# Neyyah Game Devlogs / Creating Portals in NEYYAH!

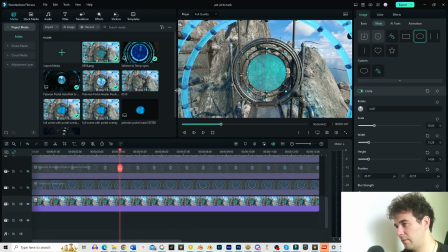(8:25)
that up there that's pretty accurate I can zoom in a bit more if I want to or bring that up like that that's
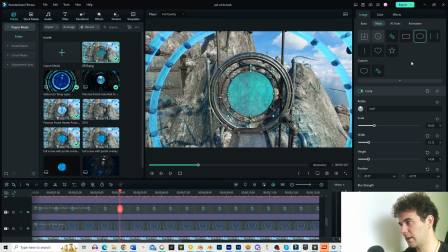(8:34)
fine for now so the actual color of the portal itself will be affected by the color of the effect so even if it was a bit too dark in certain tones this effect will kind of bring that out and I can adjust the the frequency direction the opacity and
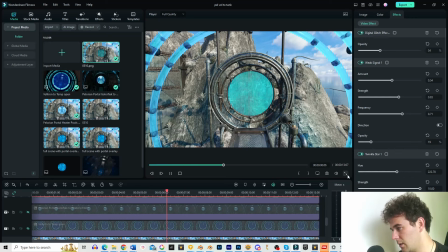(8:49)
everything of the effect too so if I do go here I can just the opacity
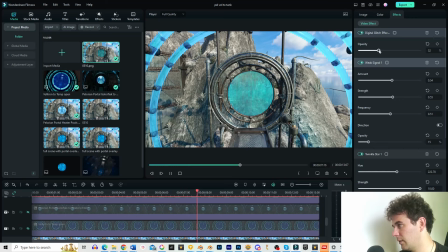(9:08)
frequency strength the amount some of the other effects strength of it but
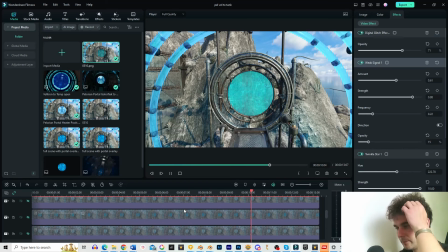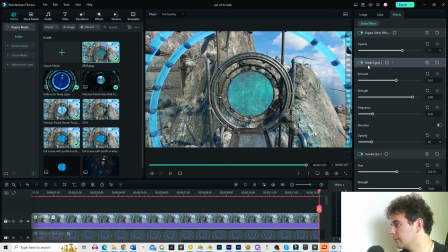we basically have like an open portal which basically shows that the portal is active and you
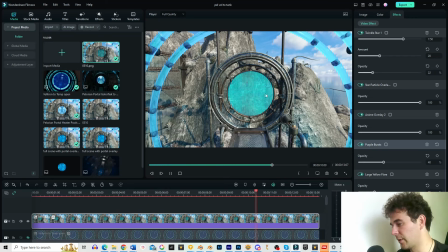(9:48)
can actually traverse through the scene I'm not going to show you a scene from the game that she shows us within the Location itself
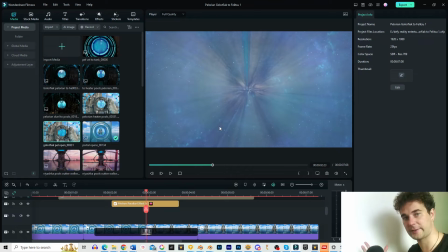(9:56)
So now having shown you how the portal works when you activate it I'm now going to show you how I create the traverse effect so Again using one to share this shows the the portal Disappearing and then you're reappearing into the scene that the pool opens up to
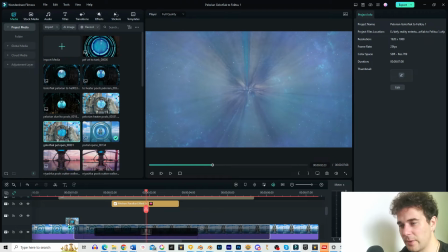(10:17)
So using an image from quite similar to the one that we just created this is the actual one from the game itself that I
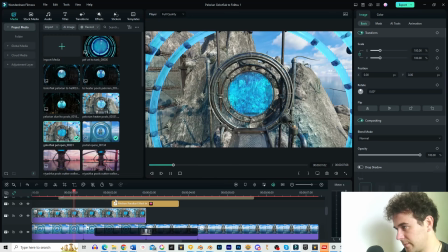(10:24)
created and this is from the portal open effect so it's just one static image and
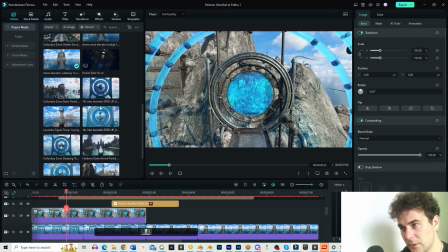(10:31)
what we're going to do is bring in the location that would be this
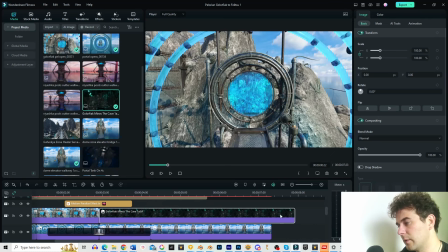(10:37)
one here of the Galofiak Mite and
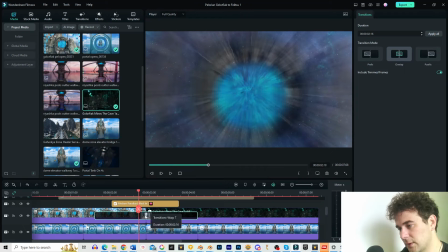(10:43)
then adding this effect over the top of those two images so this is like a warp effect and
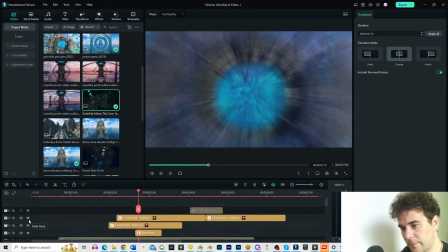(10:50)
so if I go step by step I'm gonna show you what these effects do
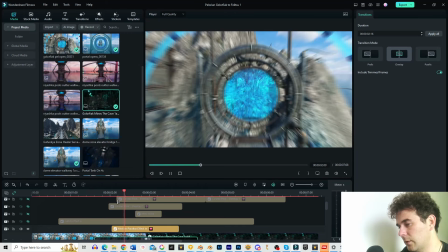(10:56)
so this one here warps the image into the next one it's
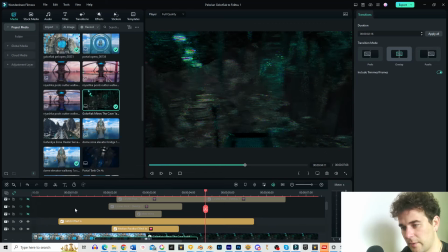(11:07)
quite cool that's the kind of main effect on top of that we also have a glitch of sorts
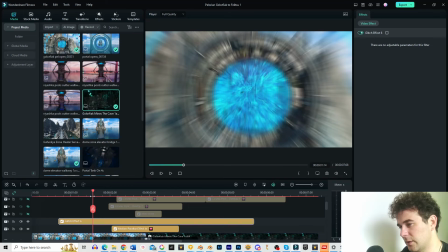(11:13)
that happens over the top as well it's kind of taking a while to load but you'll get you'll see the entire thing in
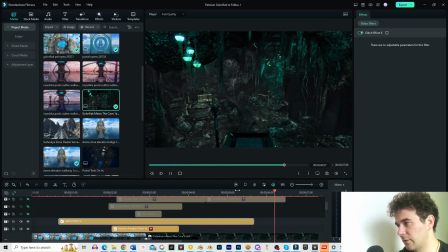(11:19)
within the game anyway kind of creates a little fuzziness which is quite nice kind
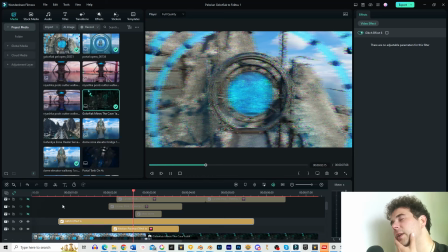(11:24)
of creates more of a more of an electric static feel which I always found was quite nice especially with the kind of digital idea of being drawn into the portal then coming back out the arts on the outside
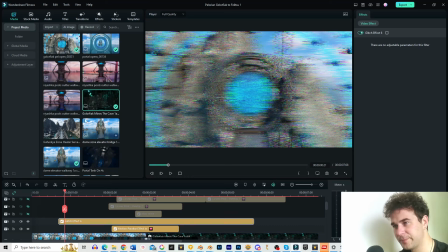(11:38)
just adds a bit more depth to the effect itself on top of that we have a mini
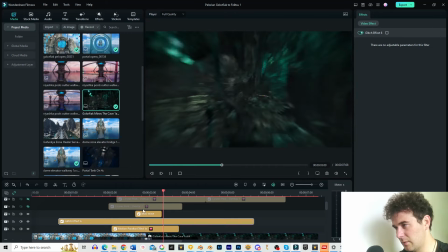(11:47)
wave which adds kind of like a ripple effect if I believe if I remember correctly and on top of that there's the overlay of seeing
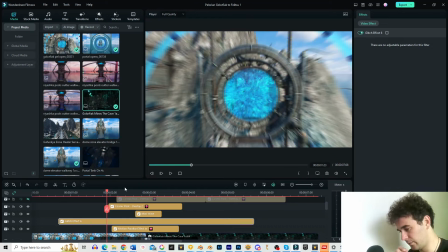(12:01)
some stars which I thought was really cool just thinking about the effect of where you go whilst you're traveling through these portals because these ones take a slightly well they were going to take a lot longer to actually traverse through but I decided to keep them fairly short just to save time.